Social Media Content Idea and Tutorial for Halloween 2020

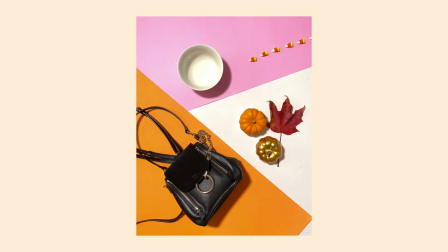0s
Hey everyone! In this tutorial, I'm going to teach you how to create a video like this from your phone and using our app, Lapse.
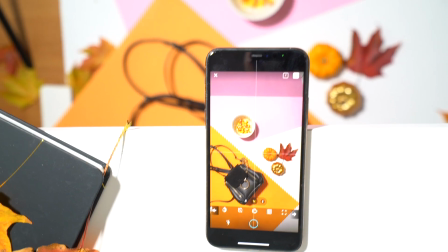8s
So if you don't have the app downloaded, please head to the Apple App Store or the Google Play Store and give it a download.
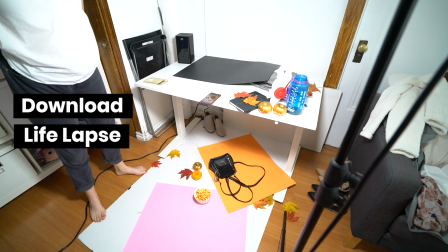14s
It is free to download. This is our setup. We have a light. You can see the stand there on the right-hand side of the screen.
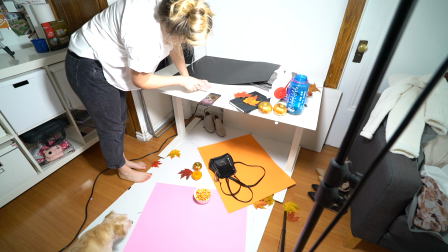21s
And we have our phone on top of the desk. It's important that you have the phone staying still throughout the duration of the
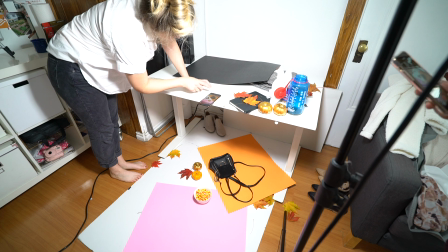29s
shoot so that the only thing that's moving in the video is the candy corn coming out of the bowl.
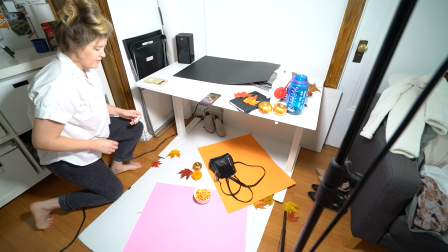34s
We have Bristol boards on the bottom set up to do some color blocking. We grabbed these from the dollar store.
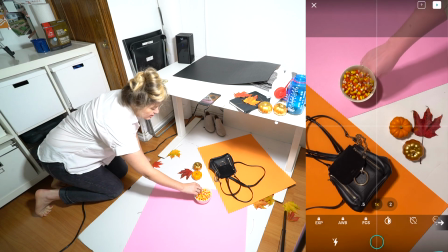40s
The other thing is to lock your exposure and white balance. So you can see here on our camera, our exposure and white balance is locked,
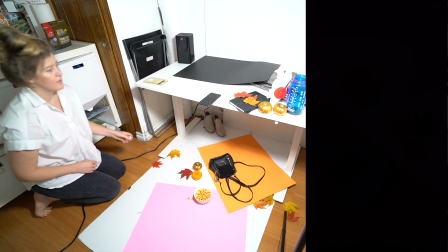48s
and that's to avoid any light changes throughout the shoot.
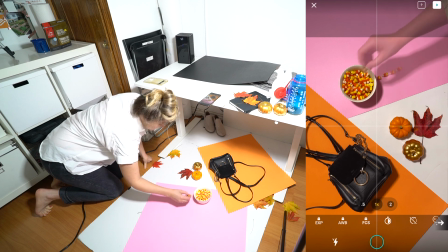53s
As you're animating things in and out, you want it to be consistent. Alright, so let's dive into this tutorial here. We started a new project, so you can do that by clicking the plus sign on the bottom of Lapse, the big blue plus sign, and the camera's going to open up.
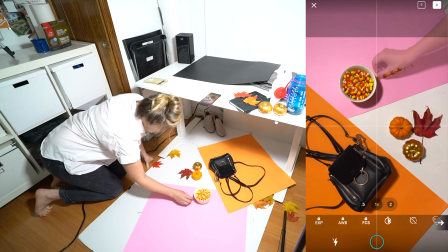69s
And we're actually going to shoot this whole thing backwards. So we're starting with the candy corn in the bowl, and then we are animating it out.
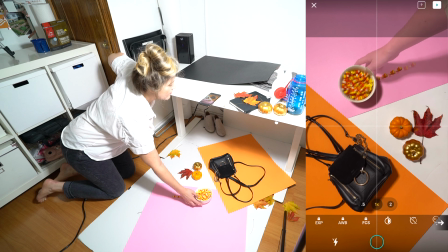78s
So what we're doing is I'm taking a couple candy corn at a time,
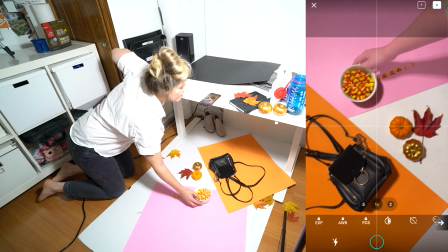82s
taking a photo, and then you move them down and slowly take more and more candy corn out of the bowl.
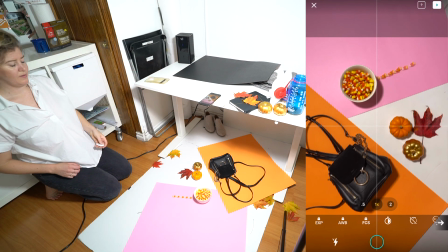87s
If the bowl moves as you're taking more candy out,
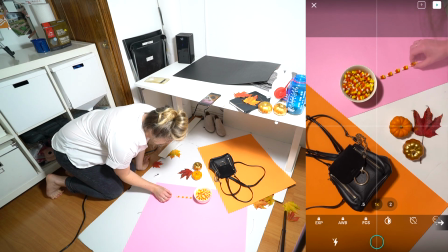91s
just use our ghost feature to align the bowl so that the bowl doesn't look like it's moving when you play it back, and it's just the candy corn that's disappearing. And when I say disappearing, I mean it's going to be added,
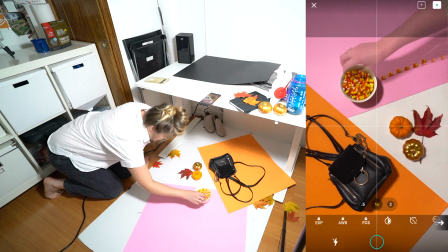105s
because we're going to actually reverse this when we're editing so that the bowl is empty and it looks like the candy corn is getting added.
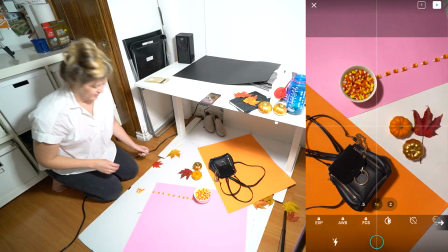113s
I always like to shoot everything in reverse when I can,
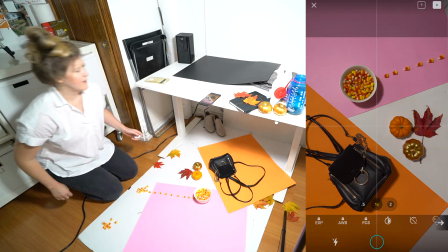118s
because we have the styled, like the finished styled look versus,
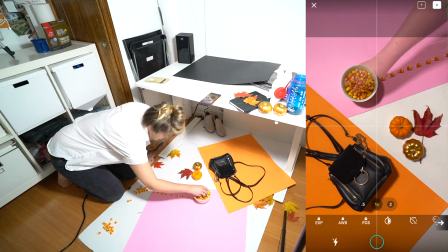125s
adding things in and trying to animate it and look perfect as it's getting added.
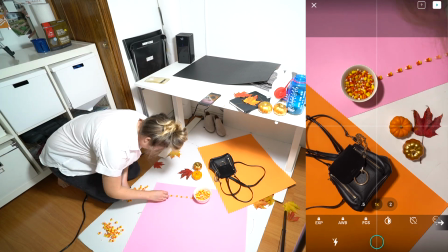130s
I've sped it up here, but this whole thing took 15 minutes to shoot, edit, and save.
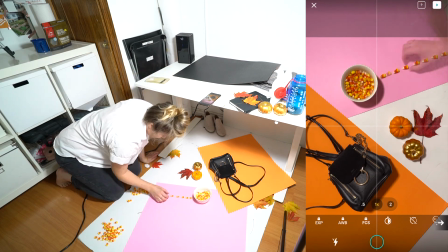136s
It does seem a little tedious.
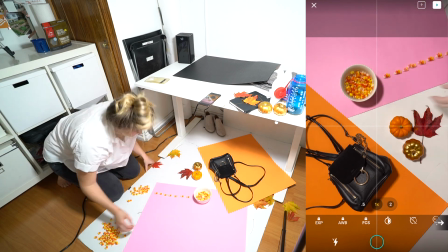138s
If you don't have this much patience, you can take out more candy corn between each shot and just move them down the line.
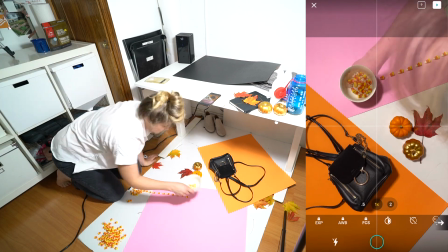146s
You can see as I get towards the end, I'm taking out more and more candy corn.
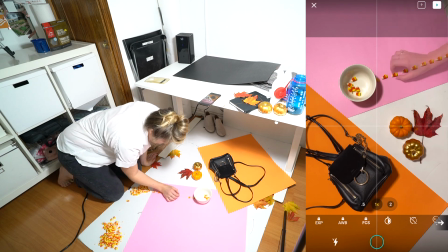151s
At first, I just started with a couple, and then I gradually added, let's say like 10 candy corn in between each take.
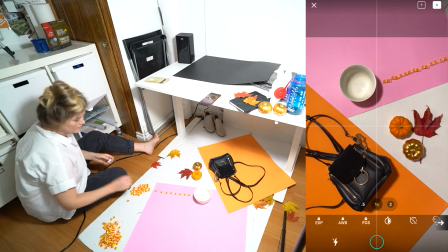159s
And that's so that it starts out really fast and then it kind of slows down as they're getting added to the bowl.
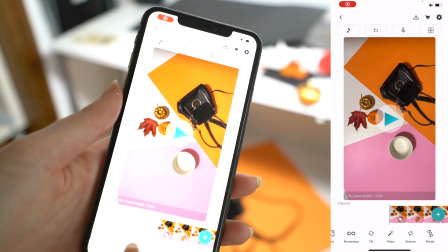167s
So let's open up our editor here and see how it looks. Oh, it was upside down, so we're just going to rotate it.
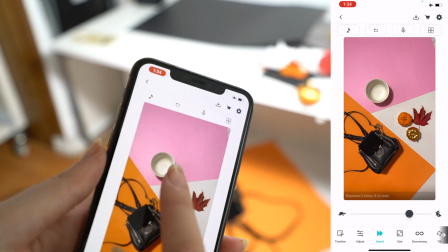174s
It's on the bottom bar on the far right, and we're going to increase the speed. Let's see how it looks.
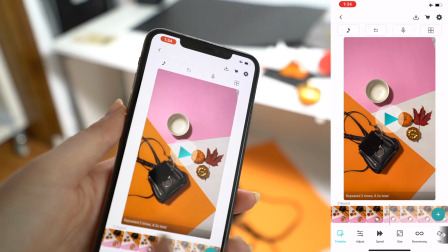184s
Good. There was a few clips there at the end where it was kind of jolty, so I'm going to go ahead and delete those.
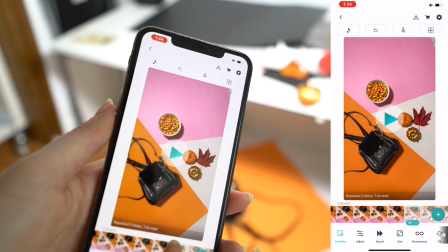192s
Those were practice shots that I took at the beginning, and the phone had moved, so that's why it kind of paused and like jolted.
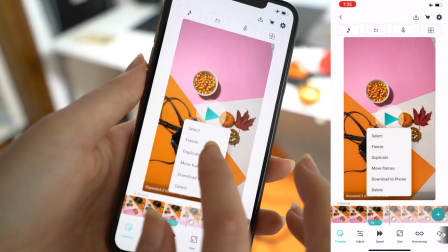201s
So what we're going to do now is we're actually going to freeze the last frame.
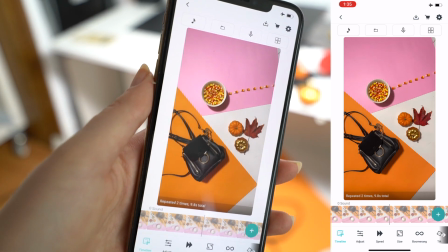208s
So when all the candy corn gets added, it has a freeze effect.
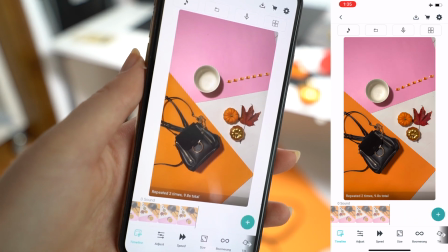212s
See how it's just kind of held there for a second or two?
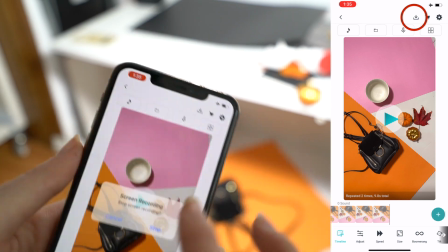216s
Once you have that done, just click the save on the top right hand side with the arrow and your video is done. If you enjoyed this tutorial, please smash that like button. It really helps get our videos in front of more people on YouTube.
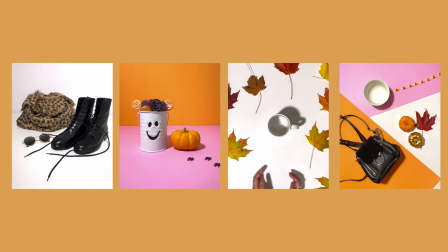229s
All about that algorithm. We'll be releasing the tutorials on how we created all of these videos using our app Lapse.
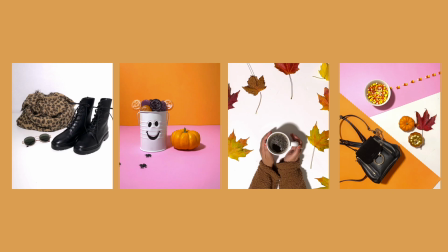237s
So if you're not subscribed to our YouTube channel, please hit that subscribe button if you want to catch those tutorials.